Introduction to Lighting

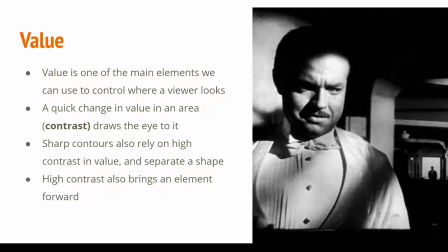8:17 So value is one of the most important elements that we can work with when we are trying to direct the viewer's attention with lighting.
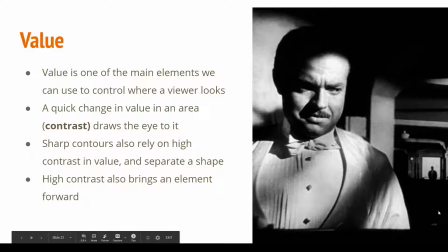8:27 So value is the relative lightness or darkness in the scene, right?
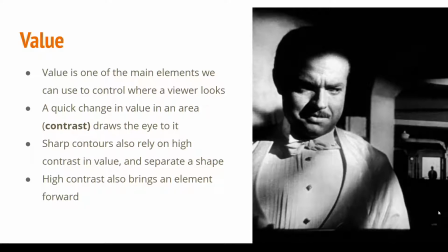8:33 Whether something is in shadow or something is brightly lit. Contrast creates the most powerful impact or the most draw to the viewer's eye. So any area that has a sharp
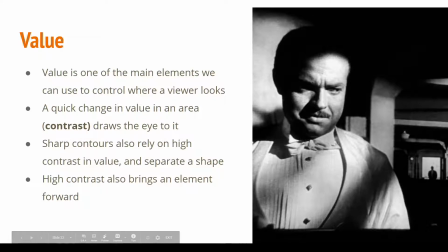8:47 change between a dark value to a light value is going to have a lot of visual importance. Areas that don't have a sharp increase or change in value are not going to be very interesting, or things we're not going to be really wanting to look at.
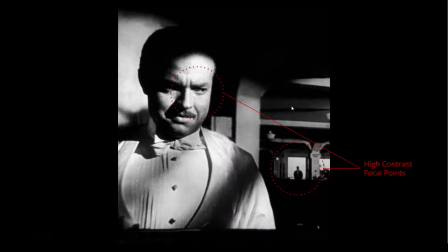9:02 So this example here, we have these areas right in the background that are relatively low contrast, right? There's not big dynamic shifts in value. They kind of fall off into the background and we don't focus on them.
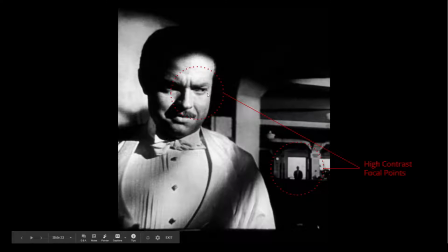9:15 And then these areas that are very high contrast and there's a lot of value changes going on draw our attention. There's other elements to it, of course, including recognizing the shape of a person and the eye, which draws a lot of attention.
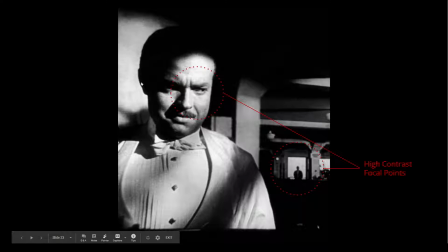9:30 But generally speaking, it's the really darks versus the brights right here, and those sharp changes in values back here that are drawing our attention.
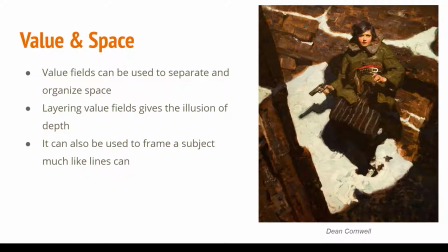9:41 Value can be used to separate space and describe space in a way that we separate the foreground, middle ground, and background from each other, and add depth to our scene. And also by defining or simplifying space, we can more easily simplify our scene
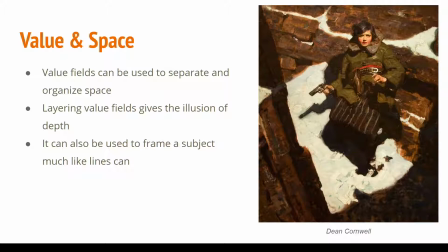9:58 visually so the viewer can focus on what's important. And we'll take a look at a few of those examples.
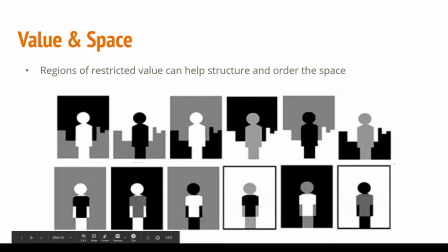10:03 So the easiest way you can think about this is if you grouped or
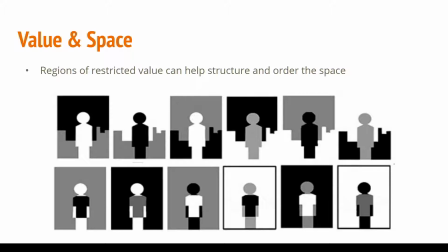10:07 simplified an area of the frame into a value region, and if you group different areas with different values, they start to separate away from each other.
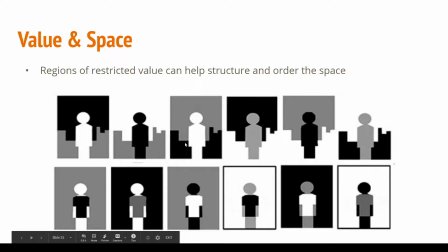10:19 And so you can see here, there's like a city, background, and a character. As long as they're all three of them different values, they separate,
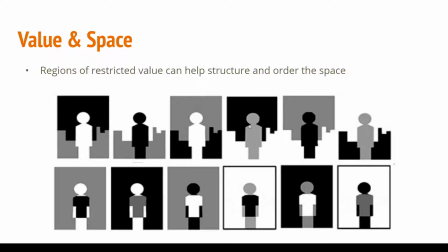10:26 and it's easy for us to visually understand the space and separate, the character from the background, for instance.
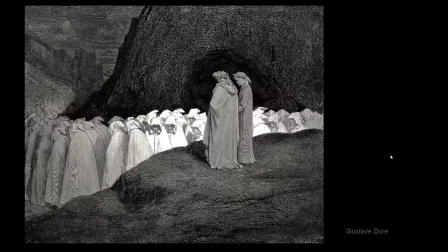10:33 One of my favorite examples to show for this is the artist Gustave Doré. And so in his, I think they're woodcut prints, they might be something else, he has these clear separations of value space.
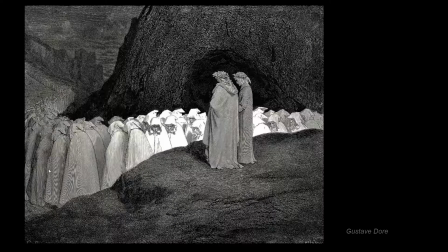10:50 And so he groups different areas into a more simplified value region so that the space is easier to understand because we're separating the background from the midground from the foreground. And so these two characters in the foreground are a different color or value than these guys right here.
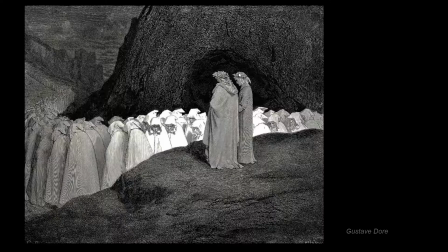11:06 And we even have this dark shape to help accentuate and make these guys pop out. Because if they were against this background right here, they wouldn't stand out quite as much. And so it adds a little bit more contrast here as well, which is nice for directing our eye to this area.
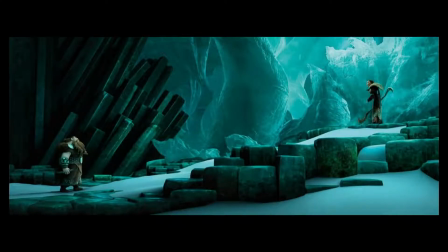11:19 Here's an example from How to Train Your Dragon 2, and this is a great example because this is a relatively complex looking environment. There's a lot of texture, there's a lot of shapes going on, but it's been organized in a way to make it simplified so that we can separate characters and space through value.
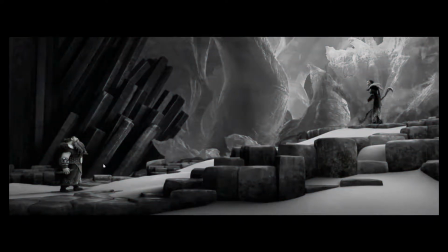11:39 So if we block this down to black and white, we can see that the relative contrast behind these characters is pretty low, right, compared to the contrast on the character themselves.
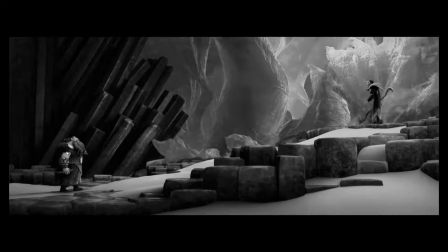11:50 So Stoic, he has these really sharp value changes from his skin and these shiny metal bits versus his dark fur, and he has all these details. And if you look at this background, especially if you squint at it, you get a sense that this isn't really jumping in value very much, and there's not a whole lot of contrast back here.
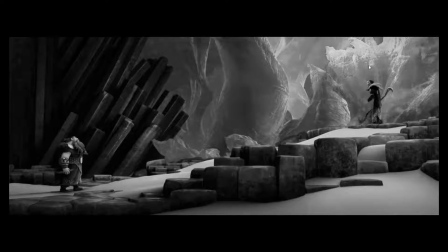12:08 Same thing with his wife, Hiccup's mother, I don't remember what her name is. The area behind her, even though it has a lot of texture and detail, is fairly low contrast, right? You're not jumping between values a lot. But she's jumping between value a lot. Very dark values versus very light values.